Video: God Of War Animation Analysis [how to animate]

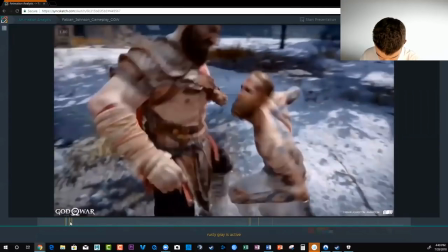(4:08)
We can still see both of the arms separately from here to here. That's nice. And then the impact.
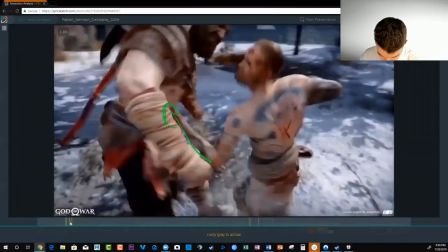(4:15)
Look at this one frame jump. Bam! You know, we really feel that gut punch into Kratos here.
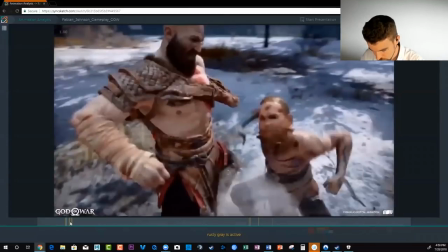(4:27)
And this is something that, you know,
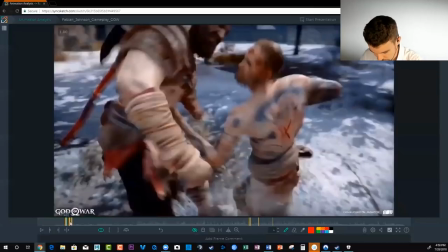(4:31)
a lot of people, when they're not used to animating or beginners or students or whatever, they'll animate punches and it won't have a lot of impact because you're not getting the spacing jump into the impact.
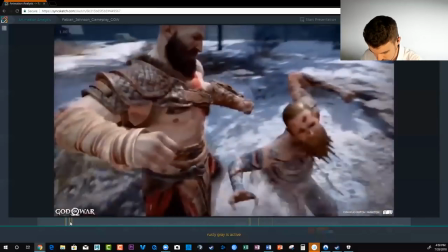(4:42)
You want to show us the before, which is all what this is and then you want to show the result the after right
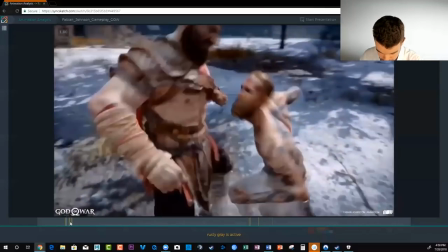(4:49)
this hit we're not a lot of what a lot of beginners will do is then they'll say okay i need to hit him so i'm going to hit him here and that eases eases your spacing eases the impact it's not it takes away a lot of the punch from it uh and if you just
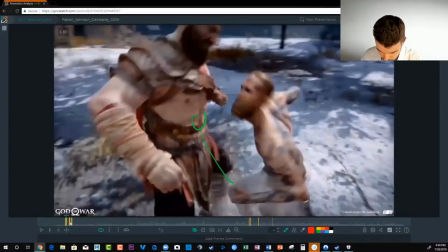(5:06)
had these two keys uh the computer will you know if you got frames in between will probably start making this very even or make it ease in and you don't want that you want that to hit hard like a ball about hitting the ground you want to be like you know fast right so
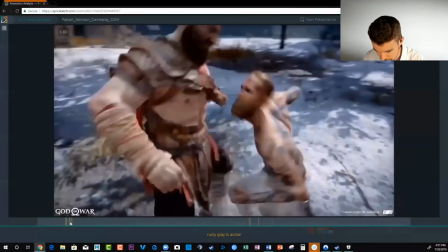(5:20)
we need that big spacing jump here and then you can also see it with kratos himself how he reacts to that in one frame his body goes from being he's kind of got this kind of curve going through him and then when he gets hit he's forward
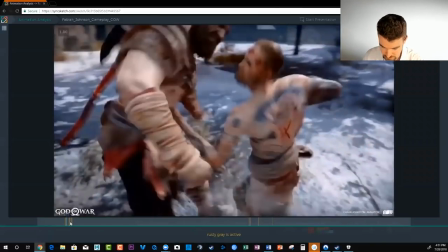(5:37)
right we get that spiner spine flipping forward and his body is really disjointed from from this position right so he we really
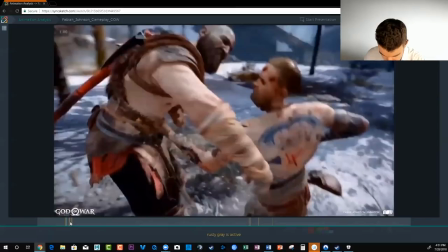(5:46)
feel that impact and then they have that slow-mo here to make you really
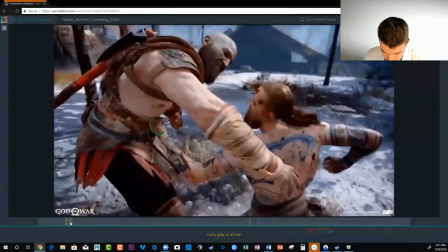(5:51)
see it you know this hand just kind of holds there after it arrives
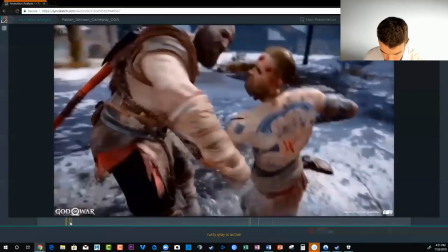(5:56)
it's like it hit a brick wall you know kratos is a god so i guess that makes
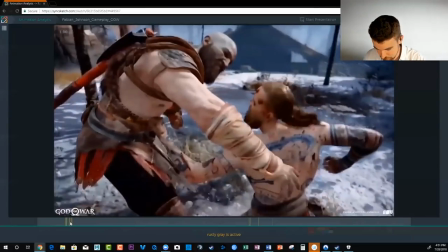(6:02)
sense um and then as we've got this
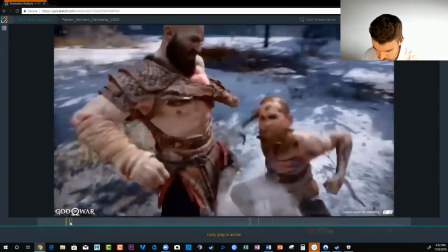(6:07)
hold it's also a perfect anticipation right the setting us up for the next plunge.
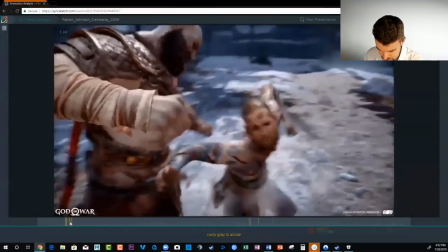(6:12)
Before I talk about that though, let's back up just a minute. Let's talk about the chest.
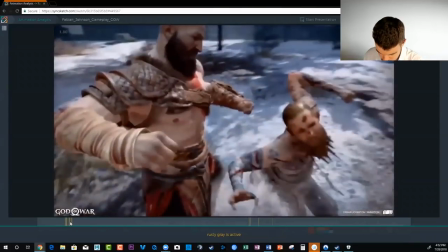(6:18)
So the chest is really leading this action with the hips. This really starts to twist together to bring this arm around.
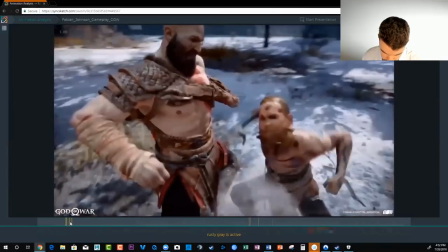(6:26)
And if we look at this frame, we really see how the chest has really gotten close to the end of arriving where it's supposed to go while
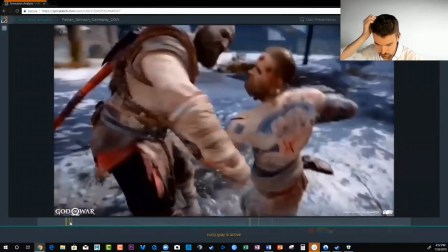(6:34)
this this arm is dragging behind and that lead and follow will give you a lot more impact into your work um you know if you're not
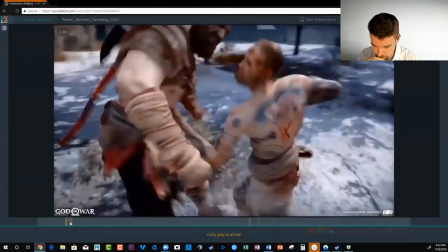(6:43)
used to having that in there and that's something that a lot of beginners miss as well making the body feel connected like it's working together like one machine you know and then
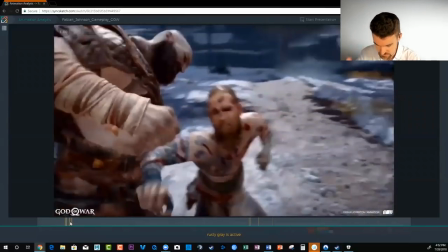(6:52)
what also helps this is we start from this compressed position where
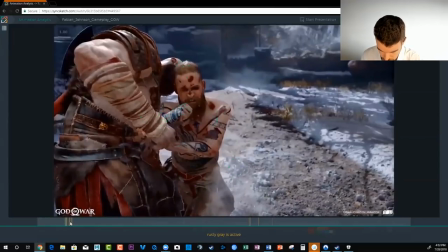(6:57)
he's higher up and then he goes down right he
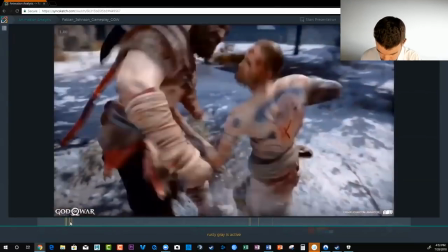(7:02)
goes down to build up some energy for this punch and then as he follows through he rises up again so if you're thinking about your
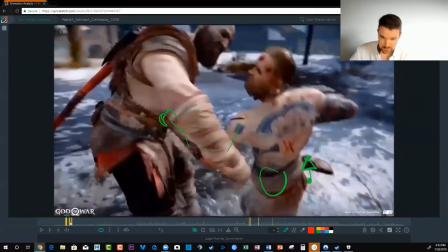(7:09)
ball bounce this is why the ball bounce is so important you know your hips are kind of going up and down all the time and forward and backwards
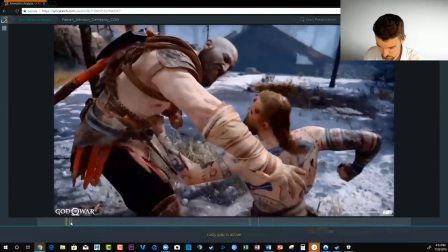(7:17)
and all that and then when we go in into this antic so now we've come full circle we go back into this antic what does he do he goes back down
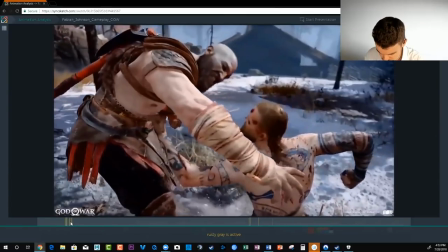(7:25)
because he just came up again right he's winding up for the next one as this punch is holding and we're reading that
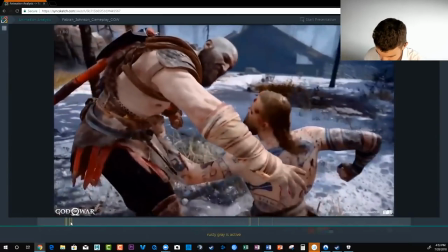(7:33)
because the silhouette is clear right through here and then again
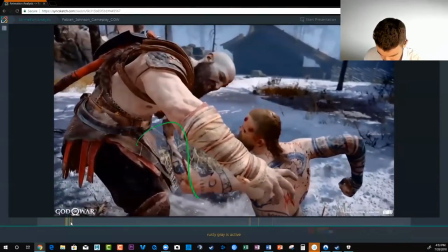(7:41)
we have the same thing we're really easing out of these slowing out of these positions
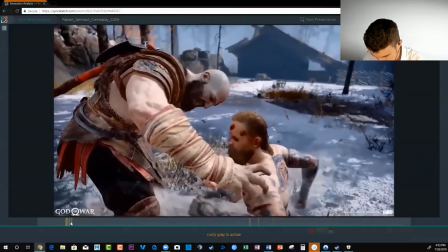(7:45)
until the punch comes so this is like slow-mo you know we're reading his anguish his body is like really far forward this spacing starts to increase
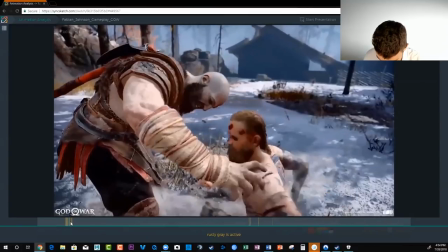(7:59)
right here we see it this big jump right so we jump from here
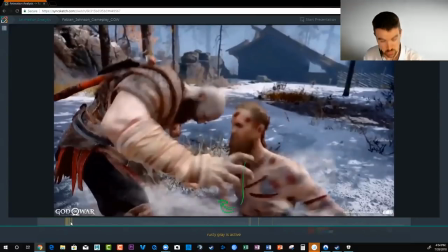(8:05)
to here there's motion blur so it's a little bit but the spacing is big has a big jump and we can still kind of see it so the silhouette is nice for us the the chest is twist twisted you
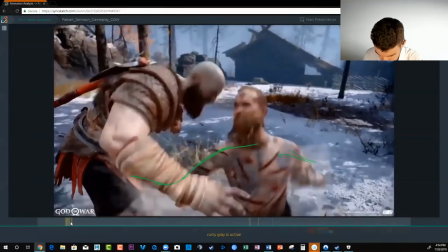(8:22)
know we haven't really lost track of the arm and then this chest continues to open up and
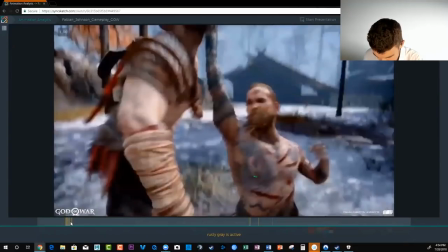(8:30)
here it's it's really starting to ease in right the chest this is the center of it it's
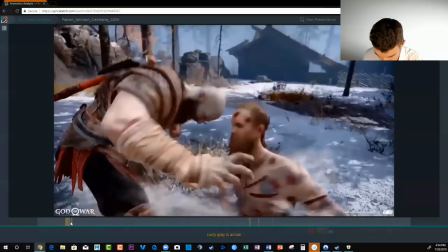(8:39)
covered most of the ground already by
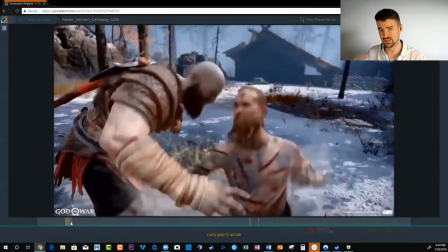(8:43)
this it's like a frame earlier than the arm so that's how you know that's really ahead of ahead of the action making
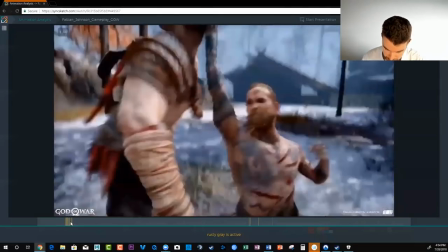(8:50)
the arm punch happen and then we get this great jump bigger jump in spacing than the last punch where it's uh we go from a bend to a straight hand the spacing jumps in one frame from somewhere around here
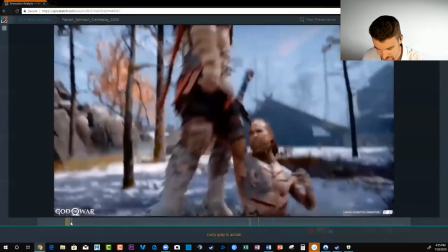(9:05)
to up there right so we really feel whack you know and what happens to kratos
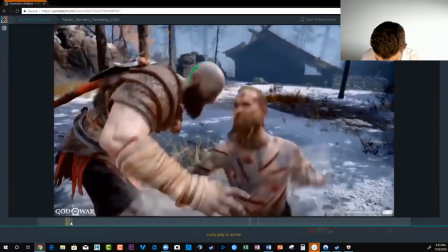(9:13)
again he's really in one frame just knocked completely loose
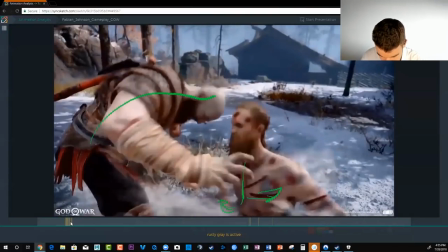(9:19)
right we get this complete spine reversal right
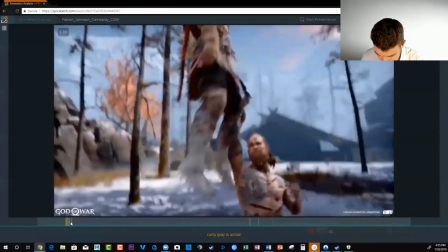(9:27)
and we go into uh it's a very natural thing
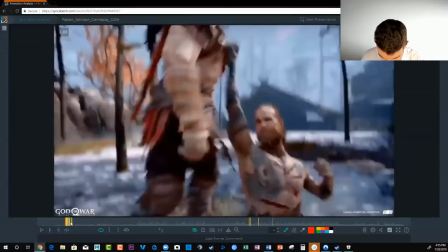(9:36)
just because of the way that the motion has been set up so because of the way the uppercut goes like this his body is able to
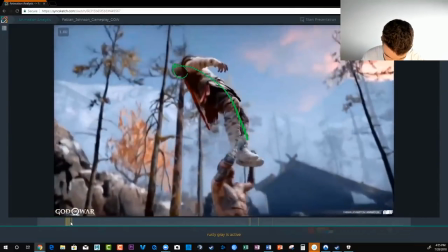(9:44)
kind of come forward a little bit as he's knocked, you know, really almost unconscious, and
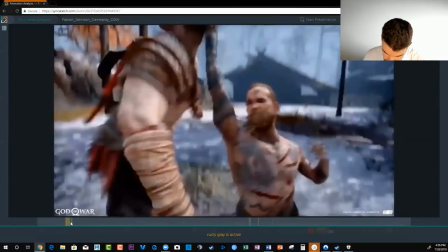(9:53)
he drifts perfectly into place where this hand is holding after his punch to just,
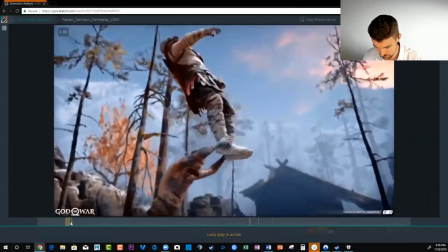(10:01)
you know, grab his legs and then throw him to the ground, right? And this is great. We really feel the power here because we
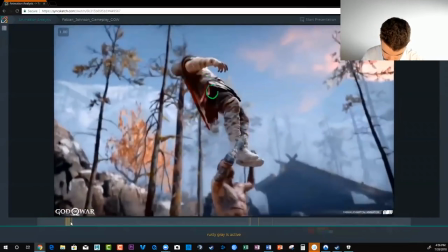(10:13)
feel his momentum slow down kratos's his hips really slow down
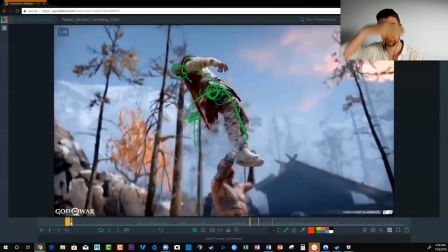(10:18)
towards the top of this arc here he's kind of gone up as high as he's going to go and then as
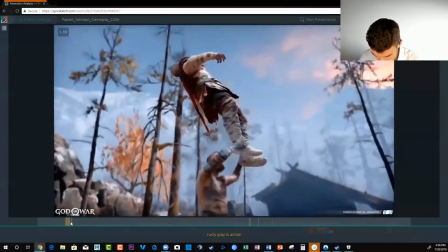(10:23)
he starts to grab hold of him you